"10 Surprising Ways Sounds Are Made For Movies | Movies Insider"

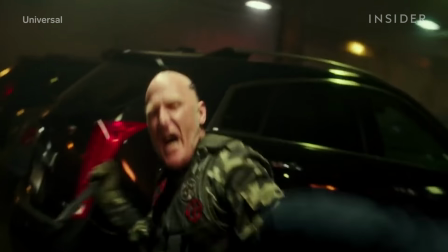When you see this, you don't imagine that you're hearing this.
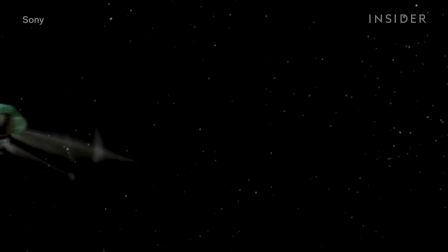Or when this dragonfly floats by on the big screen. You aren't imagining this behind the scenes.
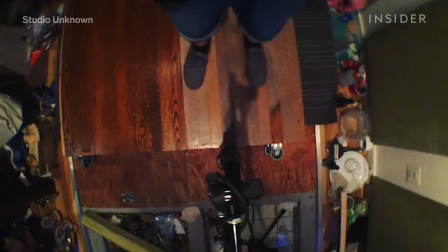Foley art is one of those unseen jobs in Hollywood,
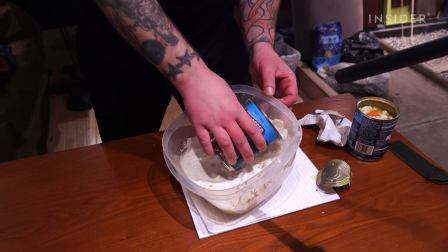making our experience at the movies feel real and immersive.
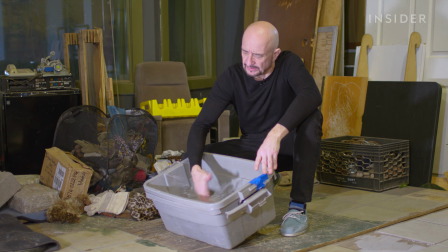Take a look at 10 of the most surprising ways Foley artists have created sounds.
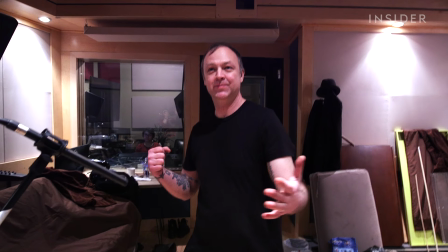You can't exactly punch a real person, so Foley artist Sean Brennan will start by punching his bare hands.
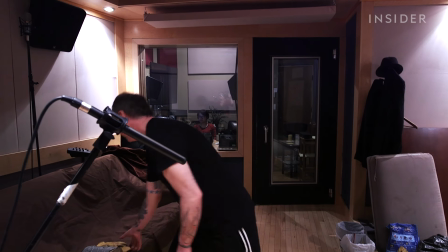Punches involve a lot of sound layering.
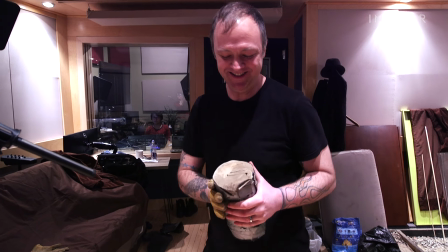He will add gloves to beef it up, and then take it a step further by punching an old rolled-up phone book wrapped in duct tape.
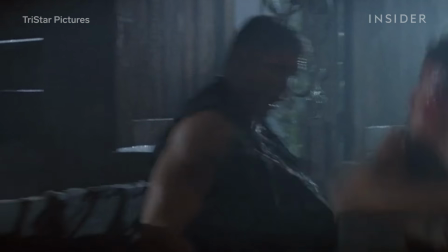For a more violent and gory fight scene, he needed something more exaggerated, and found that punching raw meat worked well.
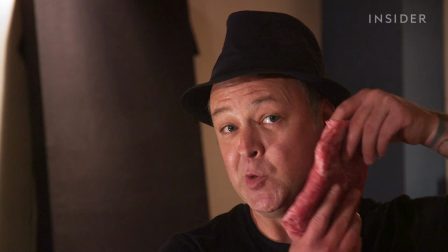Sean needed a cut that best imitated the texture of a human cheek and could also lie perfectly flat on his palm.
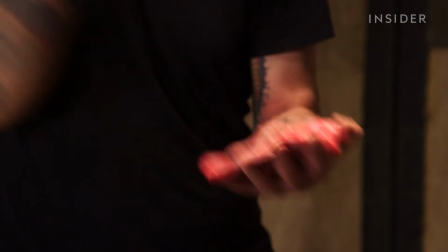The answer? A 1-pound piece of raw flank steak.
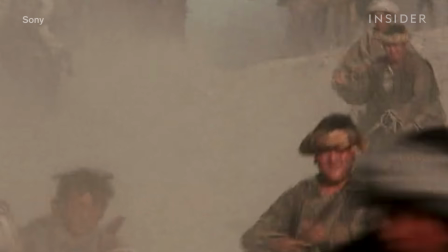Foley artists often need to cover animals as well as humans.
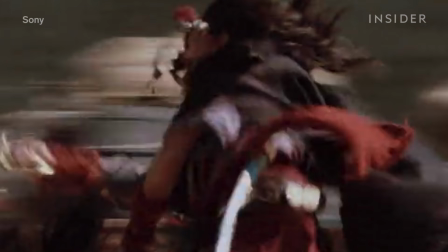One of the most common animals that they encounter is horses.
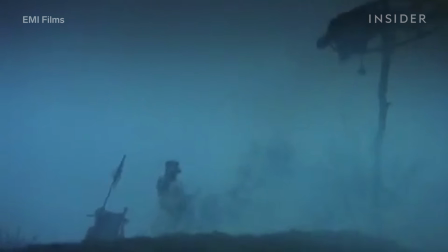Thanks to Monty Python and the Holy Grail, coconut shells have become closely associated with horse galloping.
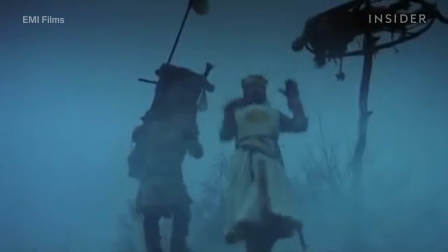What up?
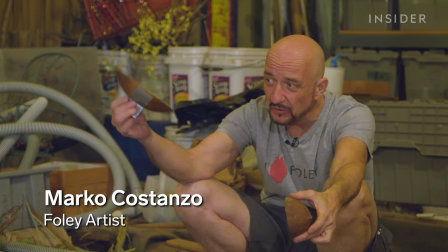Foley artist Marco Costanzo might pull out a pair of plastic coconut shells, but they aren't always effective.
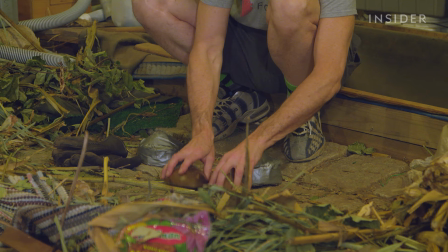For instance, the sound of the shells comes out if you are doing the sounds for a horse running on cobblestone.
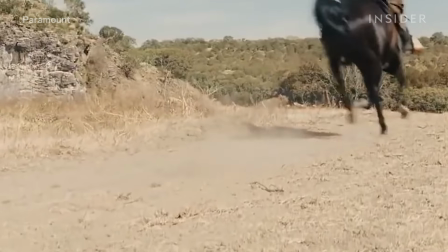But for a movie like True Grit, where the horses mostly run on dirt and grass, the sound of the shells wouldn't resonate at all.
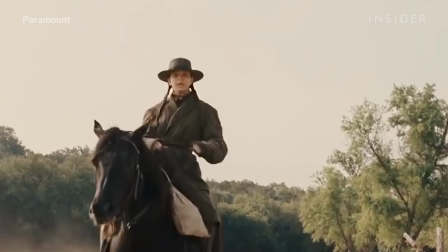The low-end thud most associated with horse hooves would come out better with a pair of rocks.
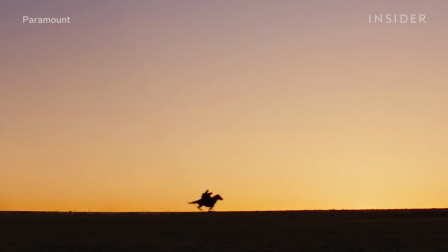When a horse is moving, you won't just hear the hooves, so you'll have to layer in a few other sounds as well.
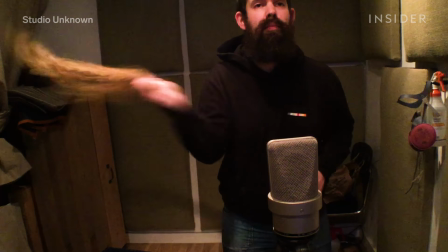If you need some tail flicks in there, waving around shredded rope does a good imitation of a horse's tail.
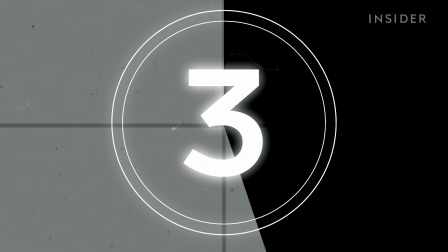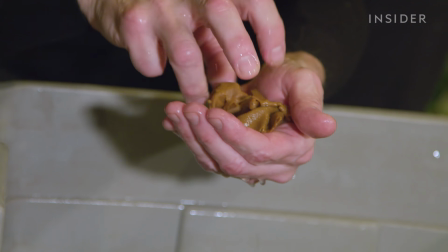When creating the sound of an animal eating, the first thing you need to figure out is if the food is wet or dry.
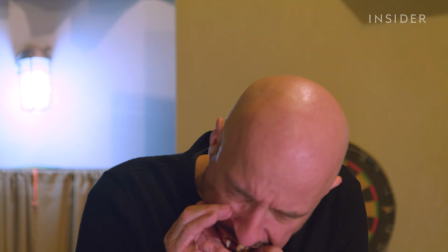Making the sound of a horse eating is also a particular challenge.
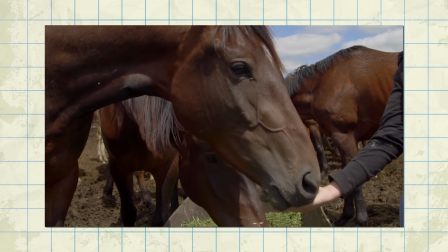They typically eat dry food, which is easy. They also have snouts, however, which can complicate how the sound gets made.
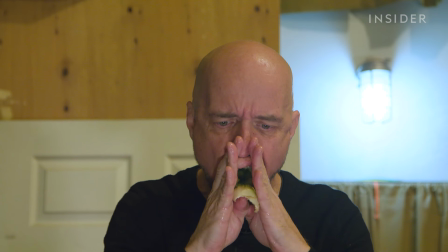To account for the snout, Marco makes a cavern by cupping his hands over his mouth while chewing.
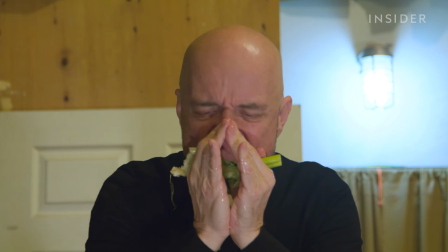This creates a cavity of sound. For another take of a scene, he had to pretend to be a horse eating out of a bucket.
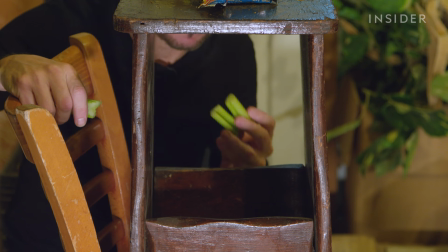Now, he couldn't actually stick his head into a bucket.
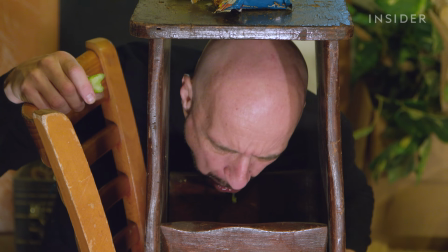He found that chewing while putting his head between the legs of a stool created the exact echo he was searching for.
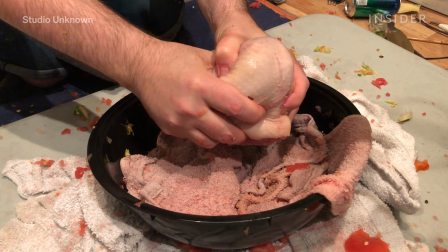Foley artist Matt Davies has worked on several horror films.
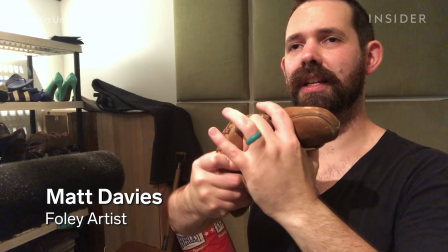A few of them called for the sounds of falling intestines, so he successfully experimented with raw chicken.
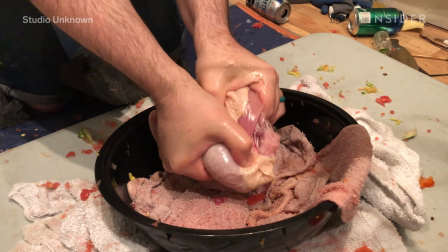Not only does the chicken's texture give just the right sound, but the more you handle this meat,
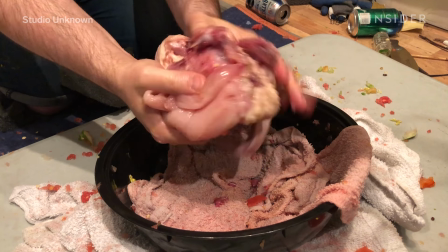the warmer and slimier it gets, making it perfect for multiple takes.
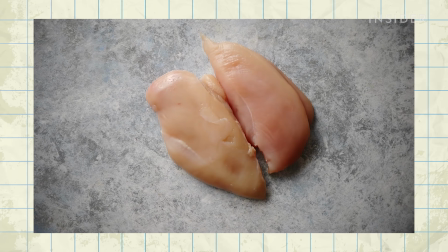But raw chicken isn't always the cleanest product for Foley artists to utilize.
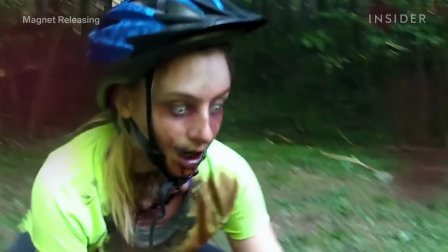So when working on the horror movie VHS 2, he found he could get the same effect,
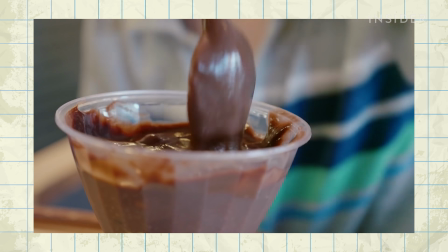squeezing and squishing chocolate pudding and latex hoses for intestinal movement.
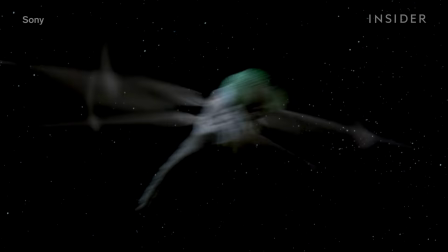Remember this dragonfly from the opening of Men in Black?
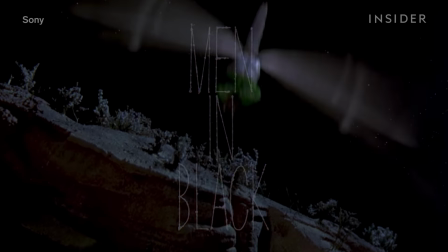The camera gets up close to the insect and follows it around, so the viewer needs to be able to hear all of the buzzing.
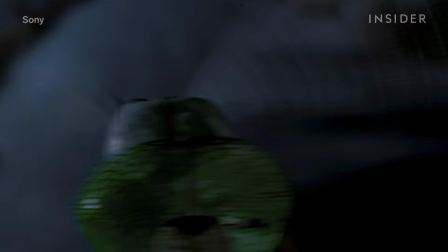When Marco was tasked with recreating this sound, he first thought about playing around with different types of paper.
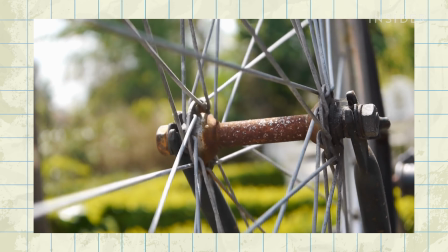He tried putting a card in a bicycle spoke and then spinning the wheel around. However, it was mostly the sound of the metal spoke that came through.
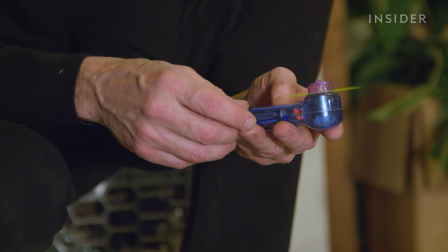The dragonfly needed to sound organic. He eventually found that what worked best was a handheld fan.
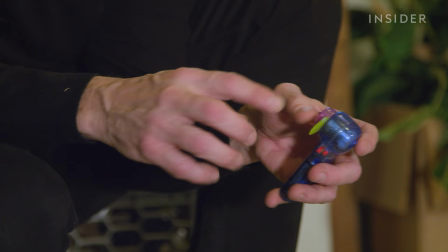With this device, he could more easily account for the insect's variation in movement by sticking his finger on the blade.
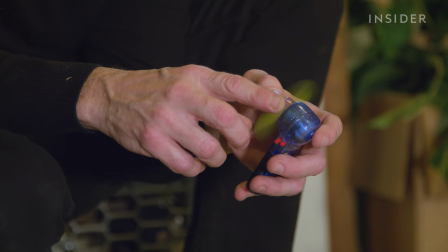Plus, there was no metal after effect.
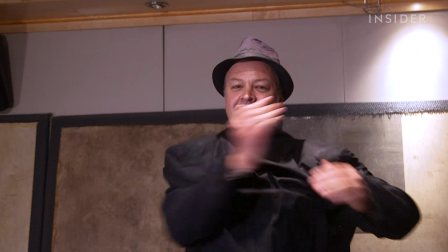Sean Brennan works on a lot of action movies,
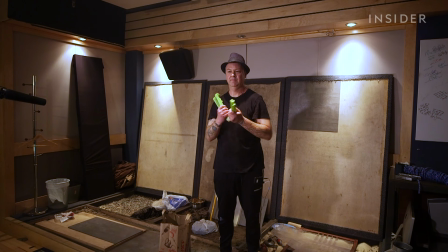which means he's needed to create the sounds of a gnarly head stomp and smash. For a head crack,
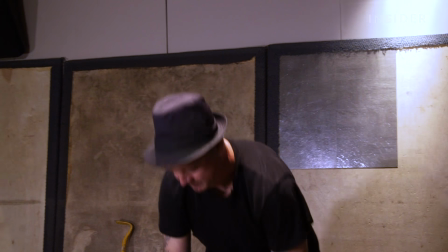you need a bone-crunching effect to get the sound of a skull being crushed.
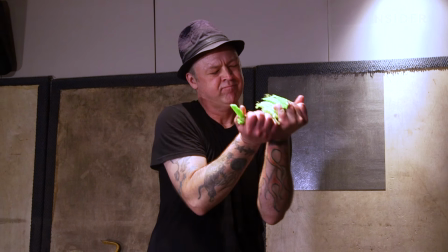Ideally, the object will provide a crunch and a smush. While celery is usually great for a bone crack, it sounds too dry.
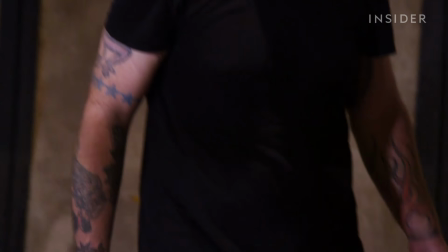Sean said that on one occasion, they had just stocked the kitchen with apples for snacking when a Foley mixer suggested trying one out,
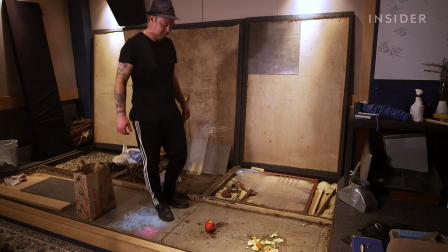so he took a few pieces of the fruit and stomped on them with his foot.
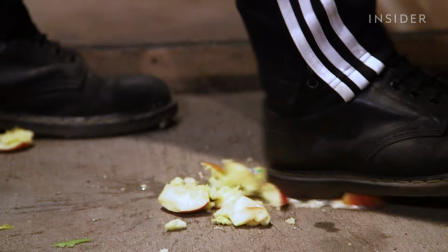The apple not only cracks when you stomp on it, but it also gives you that squishy element, which you wouldn't get from drier fruit or veggies.
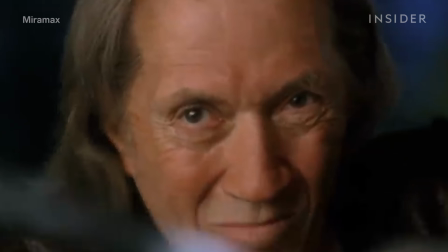Many swords in movies have a ringing quality to them, but it is difficult to make this sound with a real sword,
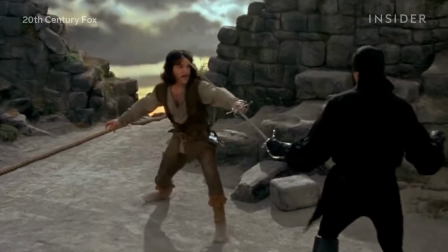because not only would you get the ringing sound, but you would also get an unpleasant scraping noise.
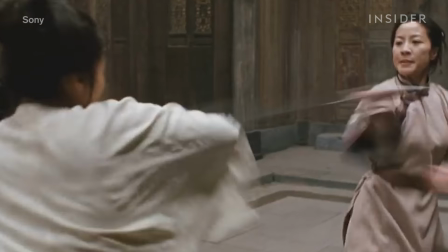So how do you get the ringing without the scraping?
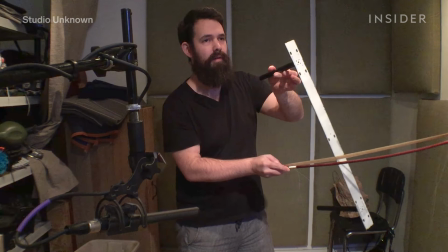For starters, Matt Davies knew he still needed to use a metal object, and he landed on a metal shelf support.
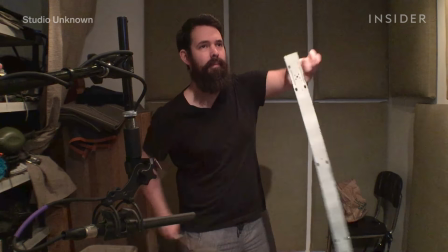However, it couldn't make the desired sound on its own, so he took a cello bow and bowed the side of the metal.
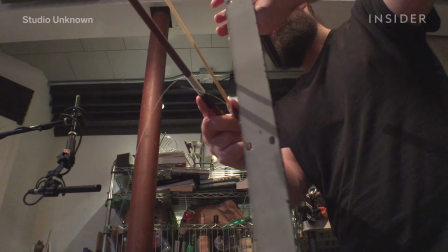Then, he immediately waved it around in the air. You can hear what Matt describes as a magical quality.
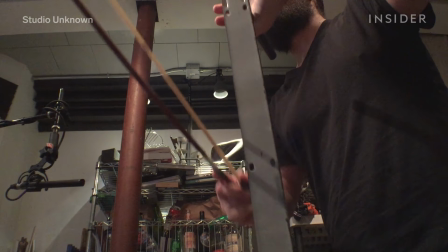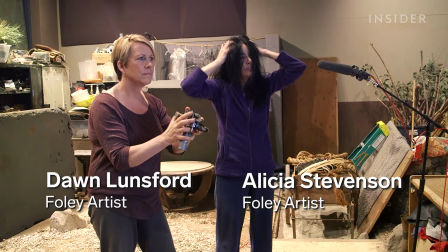Foley artists Dawn Lunsford and Alicia Stevenson worked on Bumblebee and created many of the sounds of the adorable Transformers character.
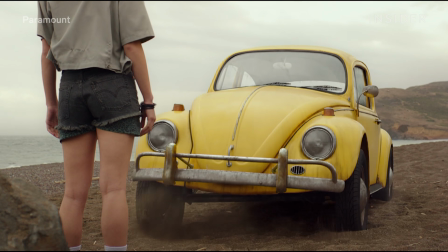While the sounds of transforming between car and Autobot were done digitally,
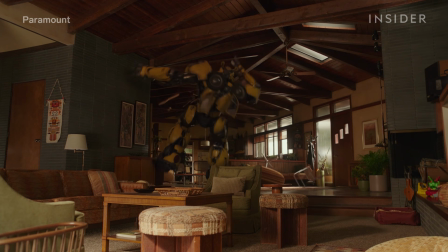the characters still moved around and interacted with the world a lot, which required some clever Foley work.
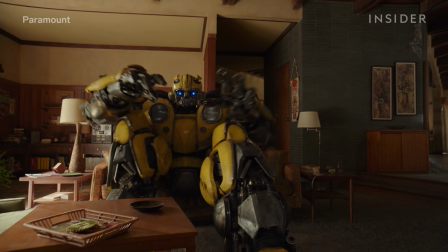For the shot where Bumblebee sits on a couch and then breaks it,
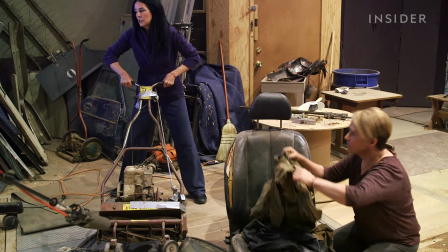they had to get both the sound of the massive creature squashing the couch and the couch itself collapsing.
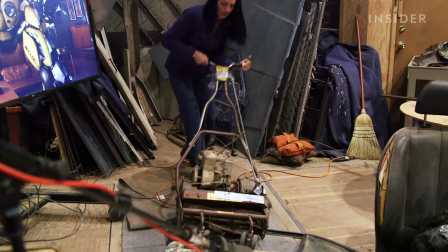To get an object both heavy enough to capture Bumblebee's size as well as his metal features, Alicia banged an old lawnmower against a car door.
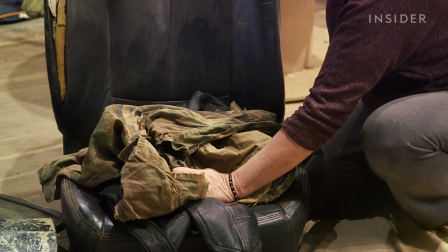Then, on a separate track, Dawn hit a car seat cushion with her hands.
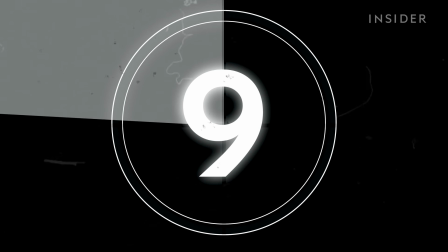Sometimes Marco needs to mimic the vocals of certain animals when a digital library just doesn't cut it. Usually, he will use his mouth.
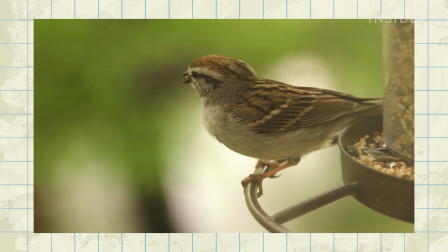But for a mouse squeaking and a small bird chirping, he found that it was better to let some objects do the talking.
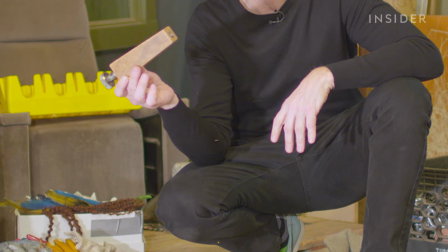So he used this wooden chair leg.
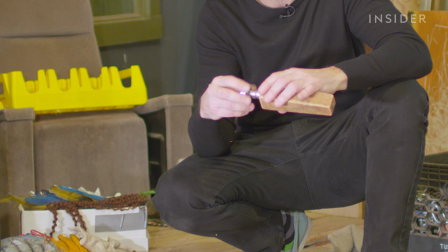Marco found that if he took the wooden leg and attached a squeaky knob to it, he could create the sounds of both a bird and a mouse by just turning it.
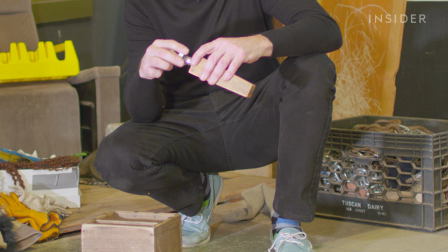He will do fast and small turns for the mouse, and for the bird, each turn will go on a little longer.
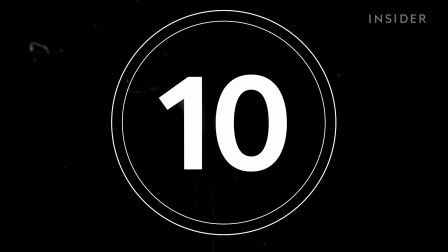When Matt had to work on something like the zombies in VHS 2, it wasn't the fleshy chewing sounds that were the problem.